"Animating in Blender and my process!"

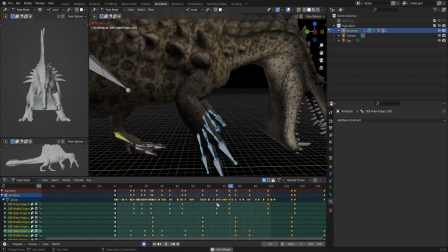And so what I do is I'll animate with x-axis mirroring sometimes,
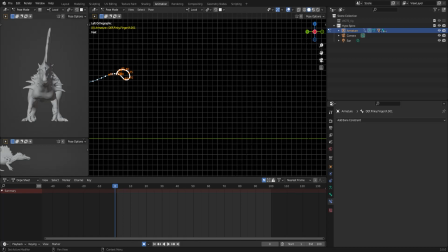and instead of just keeping it that way,
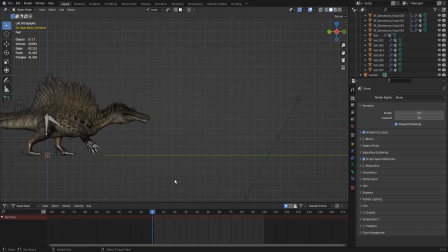what I'll do is I'll select all the bones in one arm, and I will change them out,
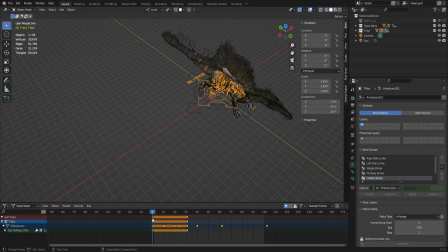or I'll scrub them down the timeline just a little bit. And here you see I added the T-Rex rig.
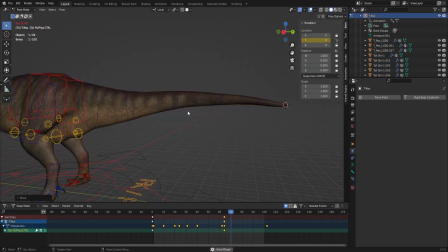I was having a little bit of issues with the tail at first, because once again, he also has the same like physics-based tail rig. But once I fixed it, I just got him into his position and started posing him.
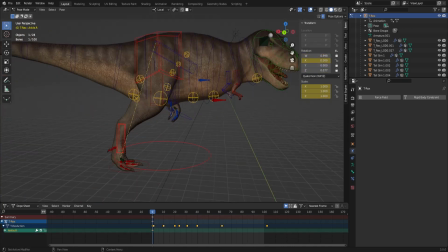I want him to kind of look like he didn't realize the Spinosaurus was there, and so we immediately like catch him.
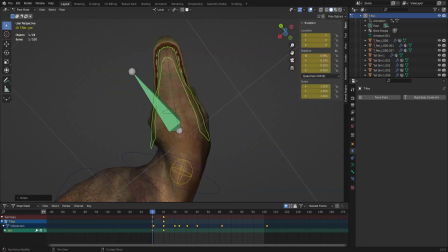He's like right about to start running from the Spinosaurus. And the Spino kind of catches him on his first step, basically.
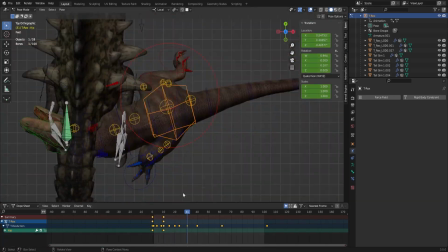And he's kind of like, he does this like slight roar as well, just to kind of be like, he's scared.
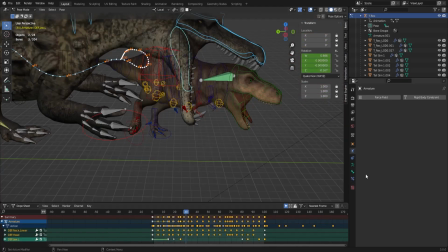He's trying to run away, and he's kind of like alarming the area a little bit, I think, as well.
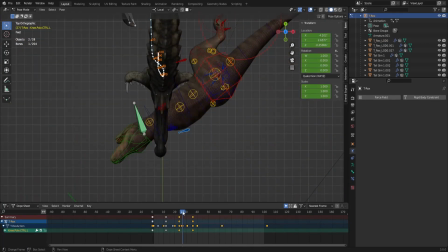But yeah, initially I wasn't too sure where I wanted the Spinosaurus to grab him, because it looked like from that top view,
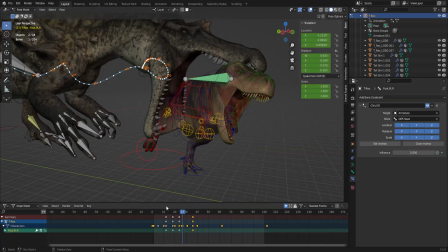it looked like it would be best if I just had the Spino grab him by the neck.
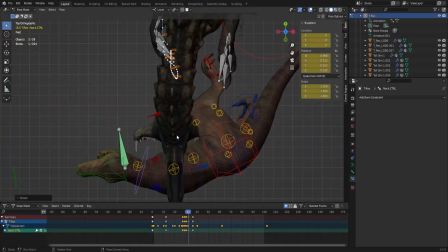But later on, I don't end up doing that. He kind of punctures the T-Rex in like the stomach area,
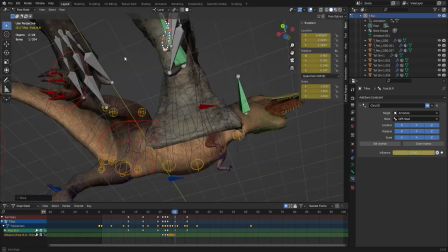and in my opinion, I would just like to think that he just kind of gets stuck there, and so then his
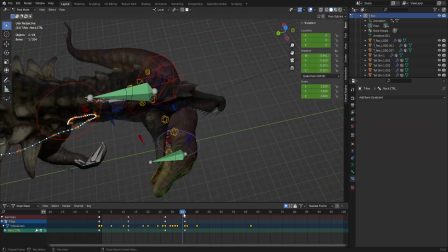stomach is what's actually pulling the rest of his body at that point.
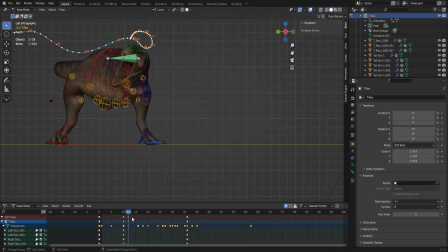Because I mean, this model has like some really large teeth.
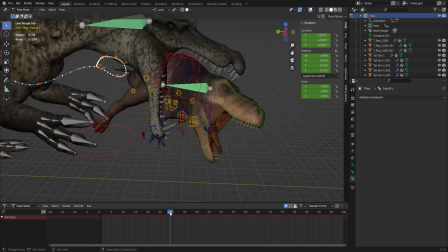I don't know if you see them. I mean, you see the top teeth right now, and they're quite large. But they're not even as large as like the two tusk-like teeth on the bottom.
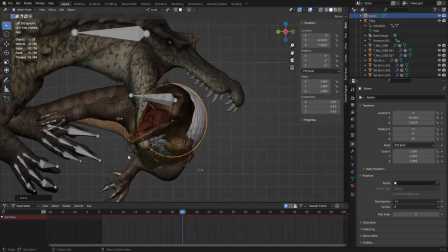And so, yeah, I was just thinking that kind of looked more like
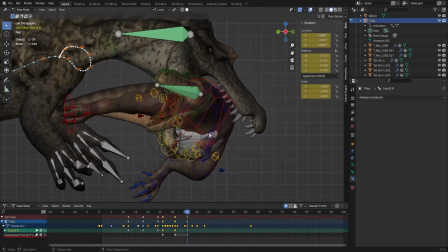it just kind of got him there, and he's just stuck now, and he can't move.
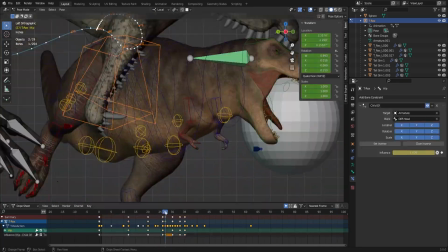Initially, the T-Rex went down quite easy in comparison to later on.
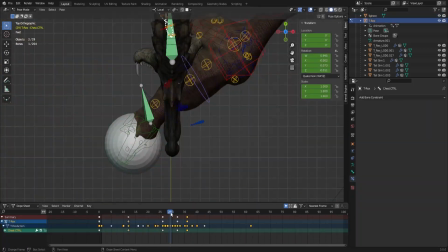He kind of just gets grabbed and dies earlier on.
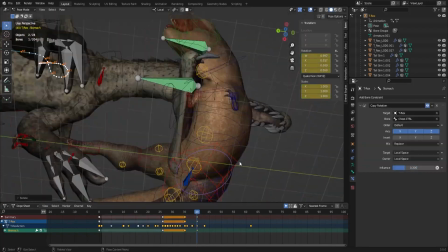But I go in and I change that so that it looks like he gives a little more effort.
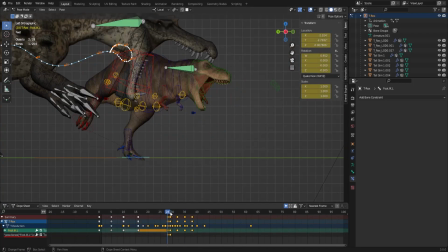I eventually change it so that the Spinosaurus's arm kind of comes up and smacks him in the face a little bit.
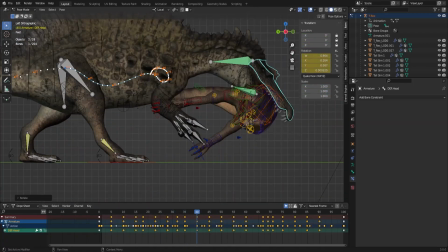And honestly, in my opinion, it still looks pretty weak, but I mean, last second changes and whatnot. So
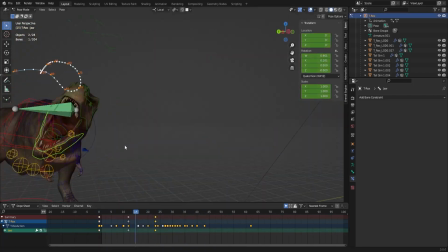can't really do much about it. But yeah, just enjoy the time lapse for the next minute and a half.
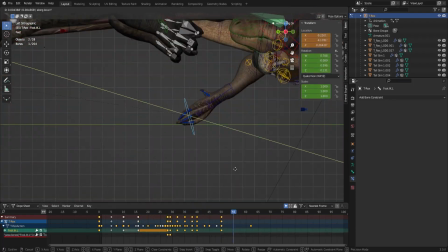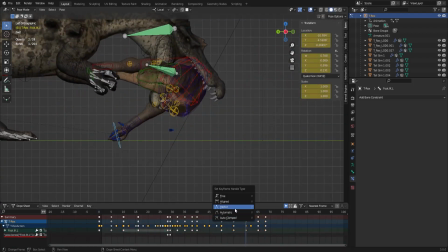And so over the course of this animation, I was just trying to figure out how I wanted to do the T-Rex, because I felt like the T-Rex was going to be the most complicated part,
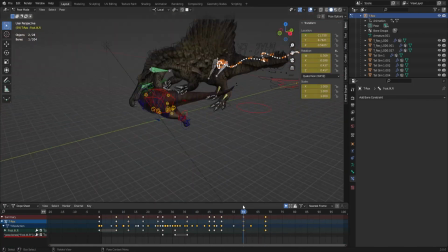because it's the first time I'm doing something similar to like ragdoll physics,
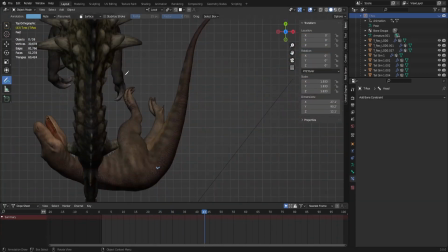and I didn't quite know how it would work like that.
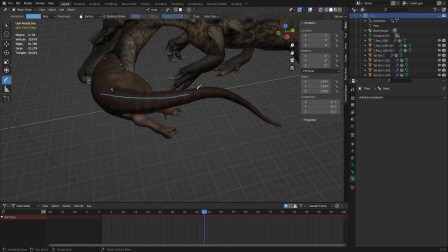And so honestly, this animation is more so a test than it actually is like something I would have for like a demo reel, for example.
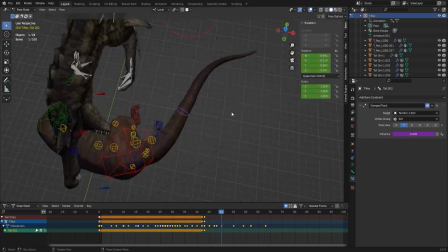But you know, it was just trying to figure out how would it look if an actual T-Rex literally just got
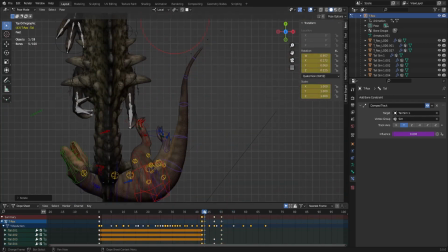grabbed by something twice its size and literally just thrown about, basically.
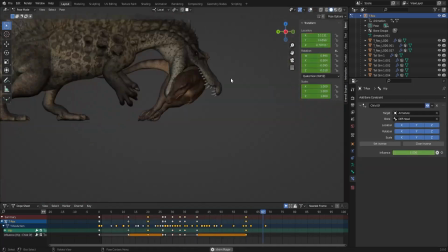Like, how would that look? Like, would the T-Rex really have much of a chance? Number one.
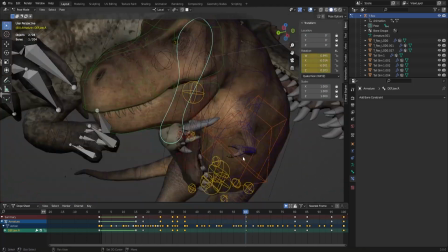Number two, how much would he fight with his legs?
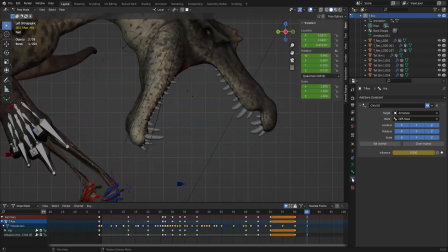And so I know you can't really see it, but with his, I think it's his right leg, he takes it and he tries to scratch at the Spinosaurus's neck,
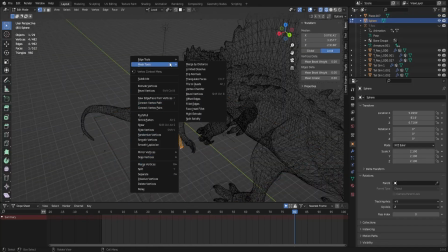but kind of isn't really able to do that before the Spinosaurus kind of breaks his back a bit.